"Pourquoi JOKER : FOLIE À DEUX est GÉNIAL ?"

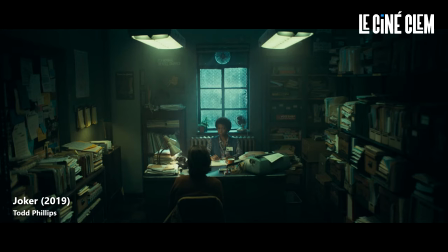[4:10]
Ce dernier vit son quotidien qu'avec sa mère. Sa psychologue en introduction et sa psychiatre en épilogue sont des femmes.
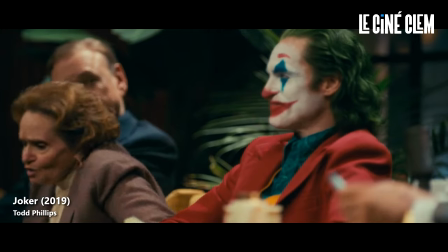[4:16]
La mère de l'enfant dans le bus le gronde sans lui laisser la possibilité de s'exprimer. Et celle sur le plateau télé le corrige immédiatement lorsqu'il lit sa blague de mauvais goût. Et le réalisateur laisse la place à une seule femme par film qui pourrait potentiellement changer la vie d'Arthur et lui permettre d'accéder à sa lumière.
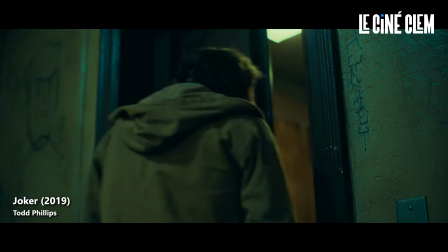[4:31]
Dans le premier volet, alors qu'Arthur retourne à son domicile, il entre dans l'ascenseur,
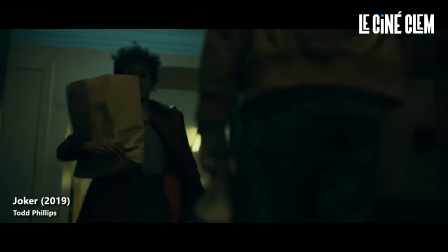[4:35]
tourne le dos à la lumière et quelques secondes après, c'est le personnage de la voisine Sophie qui entre dans le plan,
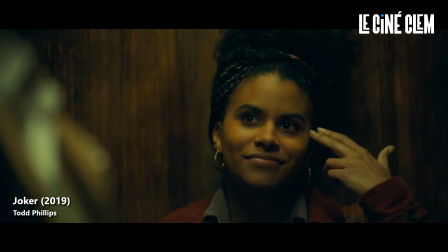[4:40]
se plaçant sous la lumière et redonnant espoir à Arthur.
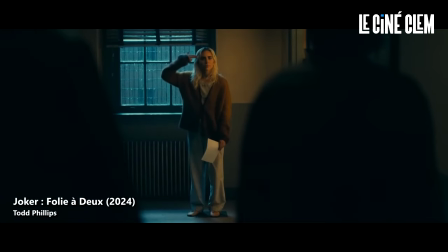[4:43]
Dans le second volet, alors que chaque journée est aussi sombre que la précédente, se glisse dans la lumière le personnage de Lee redonnant là aussi l'espoir dont Arthur a besoin.
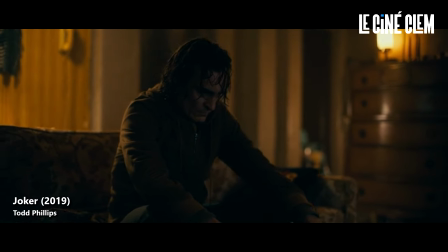[4:51]
Malheureusement, la finalité est douloureuse,
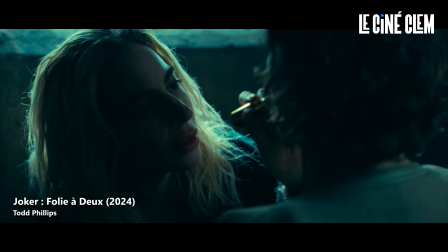[4:53]
la voisine n'est pas intéressée par Arthur comme lui s'intéresse à elle et le personnage de Lee est intéressé que par l'image médiatique du Joker et non par Arthur. Ce dernier est donc éternellement victime de ce qu'il est, ce qui m'emmène au point suivant.
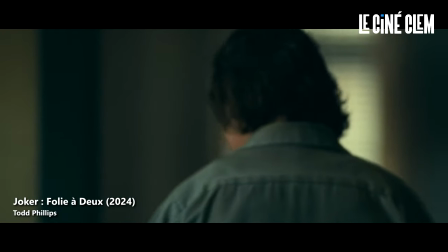[5:05]
Joker Folia 2 se déroule dans l'asile d'Arkham et raconte l'histoire d'Arthur Fleck qui s'apprête à
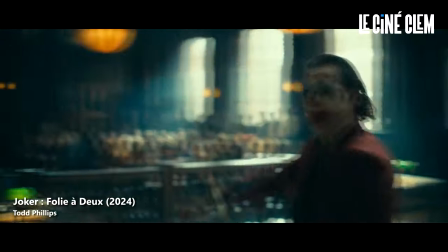[5:10]
être jugé dans un procès hyper médiatisé pour les meurtres qu'il a commis dans le film précédent.
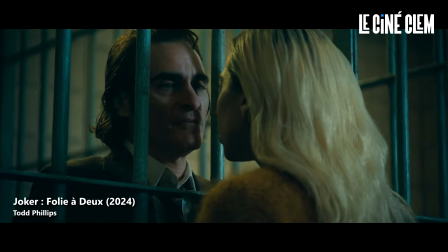[5:15]
Et la question qui planera au-dessus du long métrage est la suivante, faut-il dissocier Arthur Fleck du Joker et faut-il séparer l'homme du criminel ?
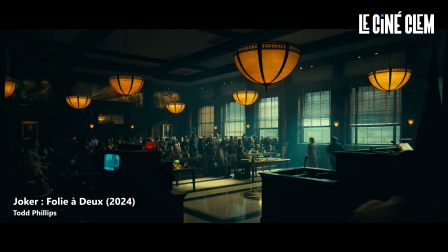[5:22]
Et c'est là que le film devient génial et fait le lien avec le premier volet. Il n'y a pas d'Arthur Fleck et de Joker, il n'y a qu'une seule personne responsable de ces erreurs.
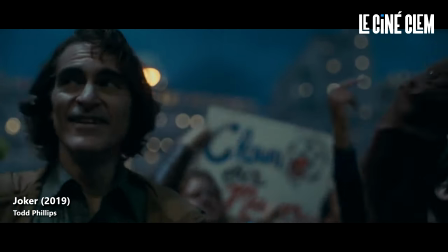[5:30]
Et les deux films parlent d'une seule chose, de nos décisions et de l'impact que ça peut avoir sur les autres.
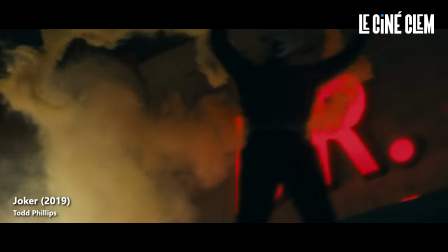[5:34]
Le mal engendre le mal comme une maladie et l'influence fonctionne sur les influençables. Prenons les événements chronologiquement.
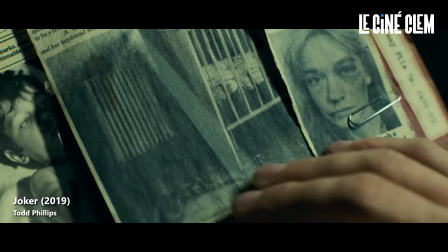[5:40]
La mère d'Arthur est une femme problématique, avec un passé compliqué qui a eu un fort impact sur son fils qui a subi les pires horreurs possibles.
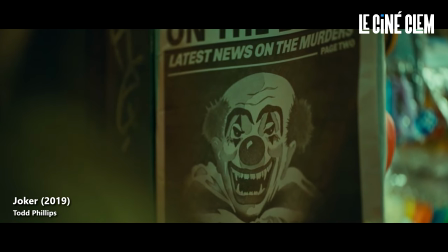[5:46]
Ce dernier, une fois adulte, tue trois hommes, ce qui emmène les médias à mal informer son audience en expliquant que les crimes sont une révolte des plus démunis contre les plus enrichis.
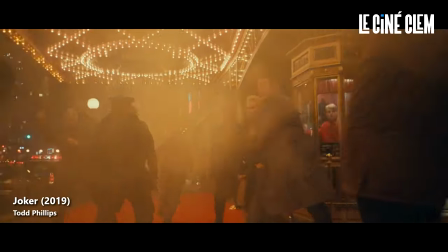[5:55]
Cette mauvaise information se propage et crée une horde de fanatis qui voient en cette ultra-violence la seule solution contre cette société.
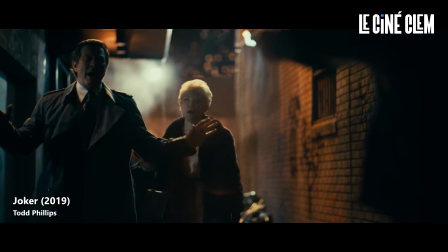[6:02]
Une horde de fans qui tuent les parents de Bruce Wayne, ce qui laisse ce dernier orphelin, et on le sait par la suite, à cause du traumatisme, deviendra Batman.
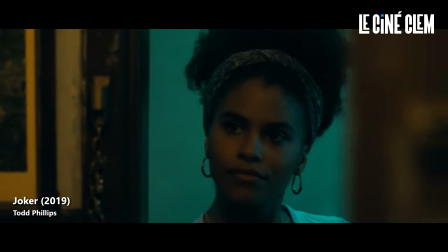[6:09]
Dans Joker Folia 2, on découvre que la voisine a dû changer d'adresse et de vie à cause de la médiatisation d'Arthur, et que son ancien collègue de travail est resté traumatisé des événements du premier film,
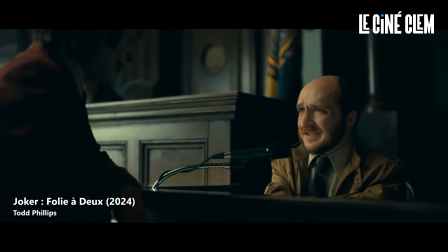[6:18]
laissant entendre que même si on a survécu, on a finalement tout perdu.
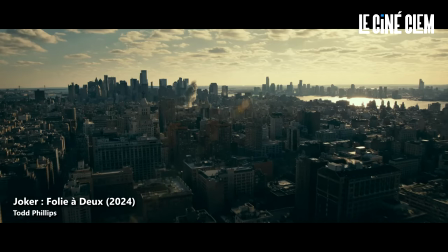[6:21]
A la fin du deuxième volet, Arthur prend conscience qu'il n'est qu'une seule personne et qu'il est entièrement responsable de ses erreurs.
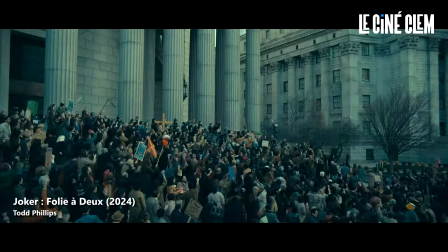[6:27]
Il accepte qu'il faut arrêter dès maintenant cette propagation du mal et c'est à ce moment clé que la horde de fans prend le dessus en faisant exploser le tribunal.
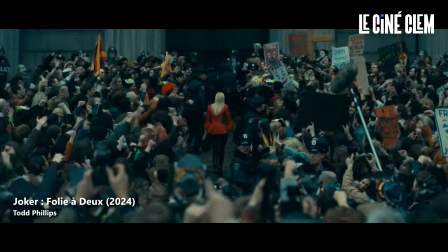[6:35]
Le Joker a créé des monstres et ces monstres ont fait brûler le tribunal ainsi que la moitié du visage d'Harvey
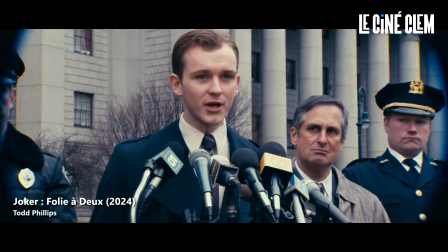[6:40]
Dent qui deviendra lui aussi un autre monstre de Gotham hérité de cette violence engendrée par Arthur.
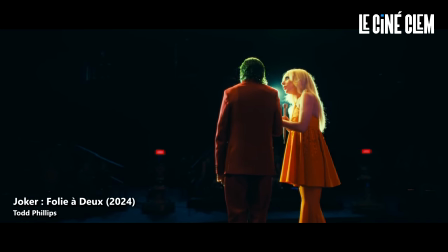[6:44]
Et le film se conclut de la façon la plus cohérente avec ce qu'il raconte depuis le début. Arthur meurt tué parce qu'il a créé lui-même, le symbole du mal et de la violence, le Joker. Et c'est là que Todd Phillips explique aux spectateurs du premier volet qui ont pris le Joker comme un exemple à suivre, qui n'ont tout simplement rien compris au film.
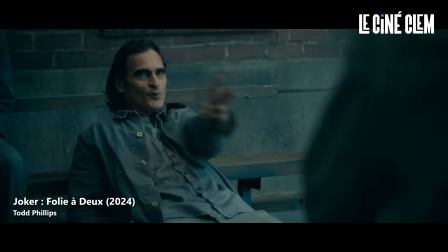[6:59]
Joker Folie A2 enlève toutes les zones d'ombre du premier film en expliquant ce que deviennent les personnages qui ont survécu.
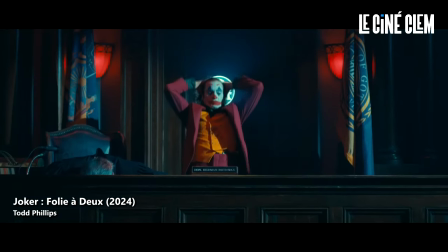[7:05]
Le mal qu'il a fait autour de lui et le chaos irréversible qu'il a créé par pure folie. Avec Joker Folie A2, Todd Phillips excuse et nous donne les clés de compréhension,
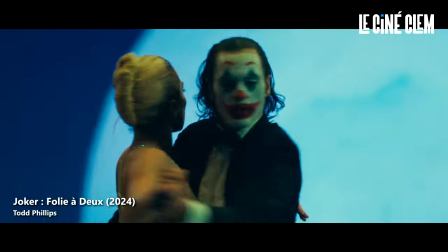[7:12]
règle ses comptes avec les fans du premier film et tue son personnage à la fin pour dire qu'il n'est désormais plus responsable de lui et que la suite nous appartient. Je sais pas si vous réalisez à quel point c'est un aveu d'échec de la part du cinéaste qui est en train de dire aux spectateurs « Vous avez fait du premier film Joker un chef-d'oeuvre pour les mauvaises raisons ».
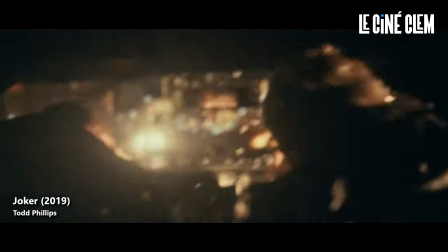[7:28]
Si Todd Phillips avait continué d'explorer le chaos dans Gotham, il aurait donné raison à une partie du public en leur offrant pile ce qu'il voulait.
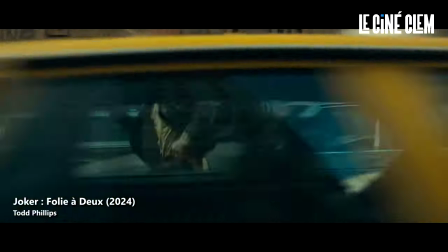[7:35]
A la fin de Joker Folia 2, Todd Phillips filme son personnage en train de fuir des fans déguisés en Joker comme pour dire « Je n'en veux pas, vous êtes fous et vous êtes les seuls responsables.
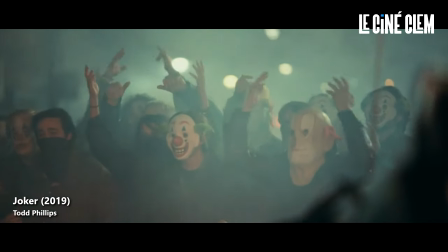[7:44]
» Parce que le premier film de Joker n'est pas un film qui traite des gilets jaunes, de la révolte ou d'une certaine société.
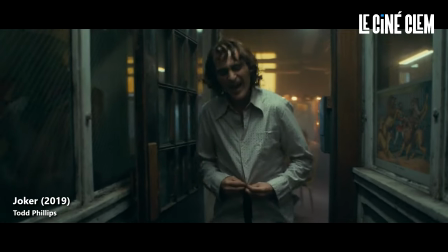[7:50]
C'est un film qui parle principalement de la maladie mentale et de l'impact que cette maladie peut avoir si elle n'est pas traitée.
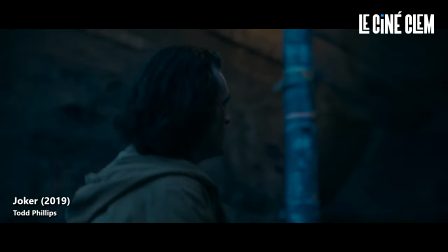[7:56]
Todd Phillips a créé un Gotham à l'image d'Arthur, avec au cœur de cette ville un escalier qui symbolise le choix.
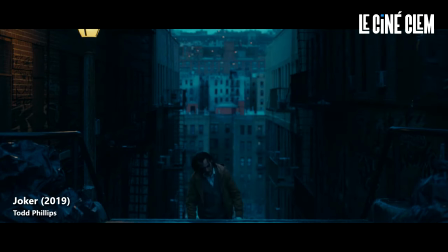[8:01]
S'il décide de monter, il choisit le bien, rentre chez lui et s'accroche au rare moment de lumière qu'il entretient avec sa mère.
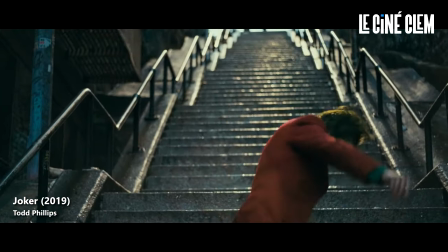[8:07]
S'il descend, il choisit le mal, provoquant la violence et le chaos.
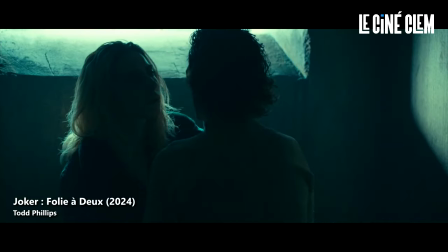[8:11]
Là où Gotham représente la liberté, l'asile d'Arkham représente l'introspection, l'isolement, le questionnement sur le choix qu'Arthur a fait de descendre cet escalier et d'embrasser le mal.